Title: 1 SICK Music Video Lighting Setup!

what's up guys today I want to show you this cheap and simple music video setup so obviously when you're shooting a music video you want
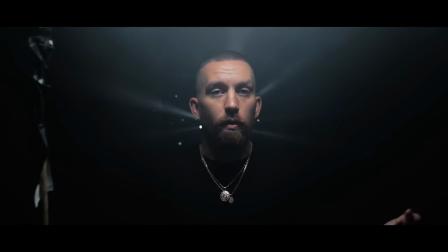to have a cool set you can do this anywhere you can do it in a garage you can do it outside when it's dark you can do it
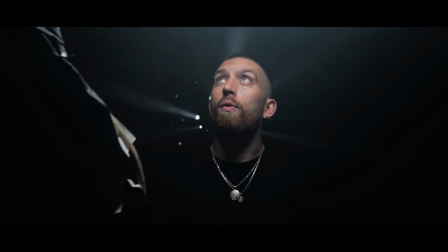in a studio like where we're at right now sorry if this is bothering you this cord it's actually being ran to my quasar which
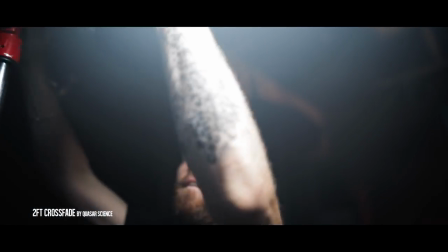is key lighting me right here small two-footer and what it's actually doing is just lighting me up the subject it's actually on the arm of a c-stand
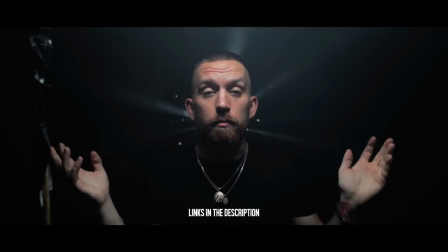by the way before we move on all the links to everything that I'm using here is down below you can find all this stuff so yeah a
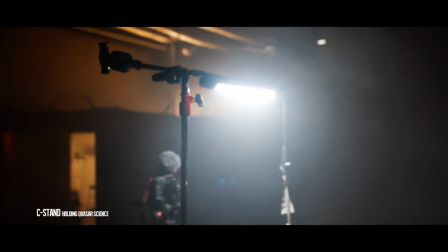c-stand and the arms going out and there's a quasar tape to it and it's being my key light so what I have behind me I
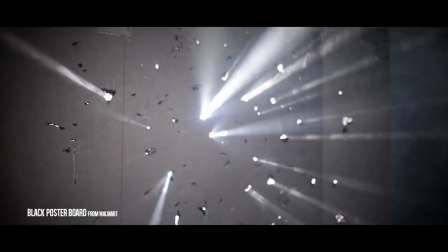have a aperture 120d behind a poster board I got the poster board for like a dollar two three dollars from Walmart so
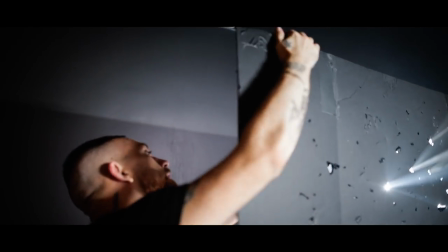what you want to do is you just get a black poster board there's two c-stands back here with the arms extended and the black poster board is taped onto the
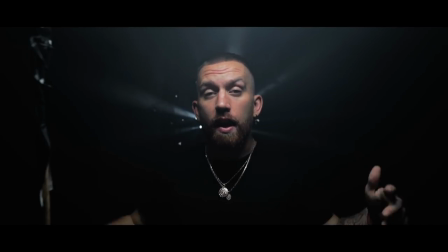arms of the c-stand that way the c-stands can be out of the shot and you can have your black poster board hanging freely so what I've done is I've actually
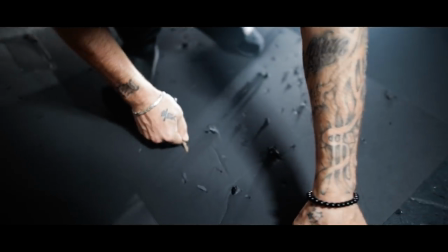took a pen a key scissors anything that anything sharp and you just jab holes kind of big not too small because
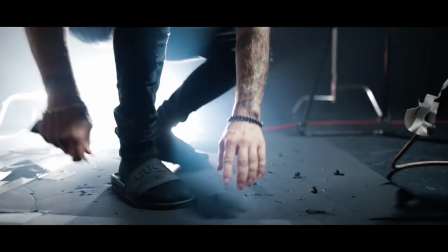the light won't pop through you want to make them a little bit bigger just jabbed a couple holes in all around scattered around and
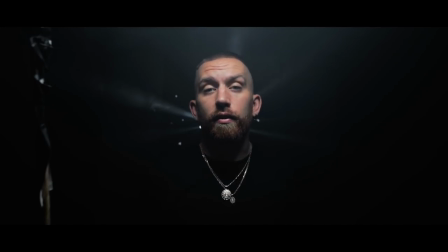I've actually set the light behind it now if you've got like a friend or somebody to come help you on set you can have them in the back waving the light around when the artist is performing it makes for a cooler shot as you can see it's very simple if you want to do it like at home or something you could tape it onto the side of regular light stands I am using C stands because they're available here in the studio
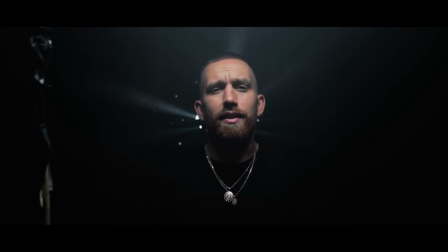I actually own some c-stands as well if you don't have any look into getting some the last thing that is major key to this shot you need fog fog carries light so when I put fog in the air like this just
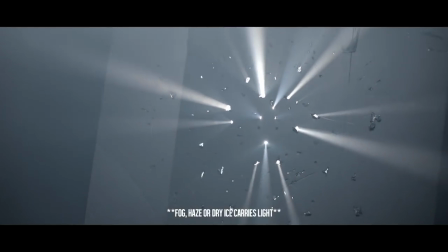like that you see now the light beams are there and the only reason that these beams are able to be seen is because of the fog if there's
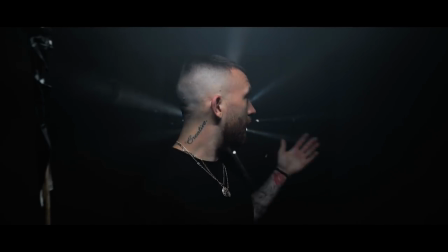no fog there will be no beams it would just be light and nothing so like I said you can get this poster board for a
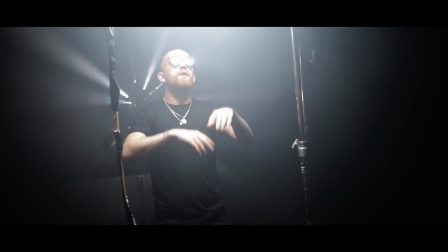dollar two three dollars at Walmart use some stands or even you can have some friends hold it for you if you don't got a money for stands I'm talking to people with a budget and without a budget beginners and experienced and then you just want to have your key light This is a
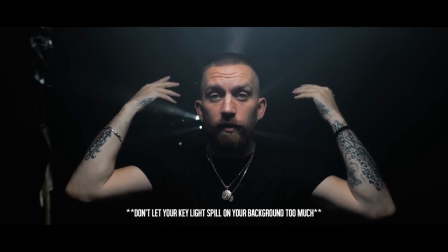quasar so the back of it is black I have it twisted so the black side is facing this way that way not too much light leaks onto this board
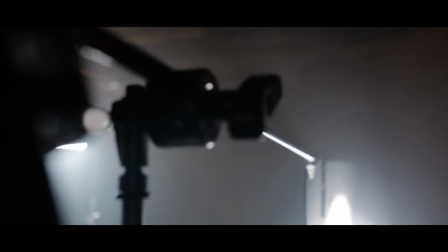I hope this is making sense So two stands on each side holding the black poster board holes in it fog and a key light
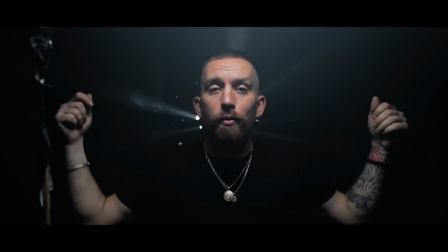very simple If you don't have the money get friends to hold the board Some type something to hold the board up and then maybe you can have a friend holding the light over top for a key Eli as well and with some fog.
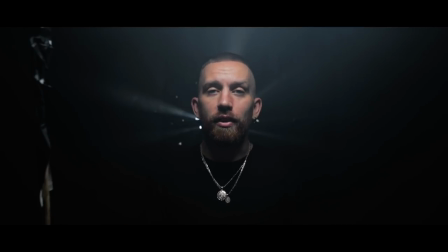Either way man, it's very simple, dope little setup. Just wanted to share this with you guys. I hope that this was helpful for you man. If it was, slap that like button, drop a comment or something, let me know how you like it. And I'll see you guys next time, peace.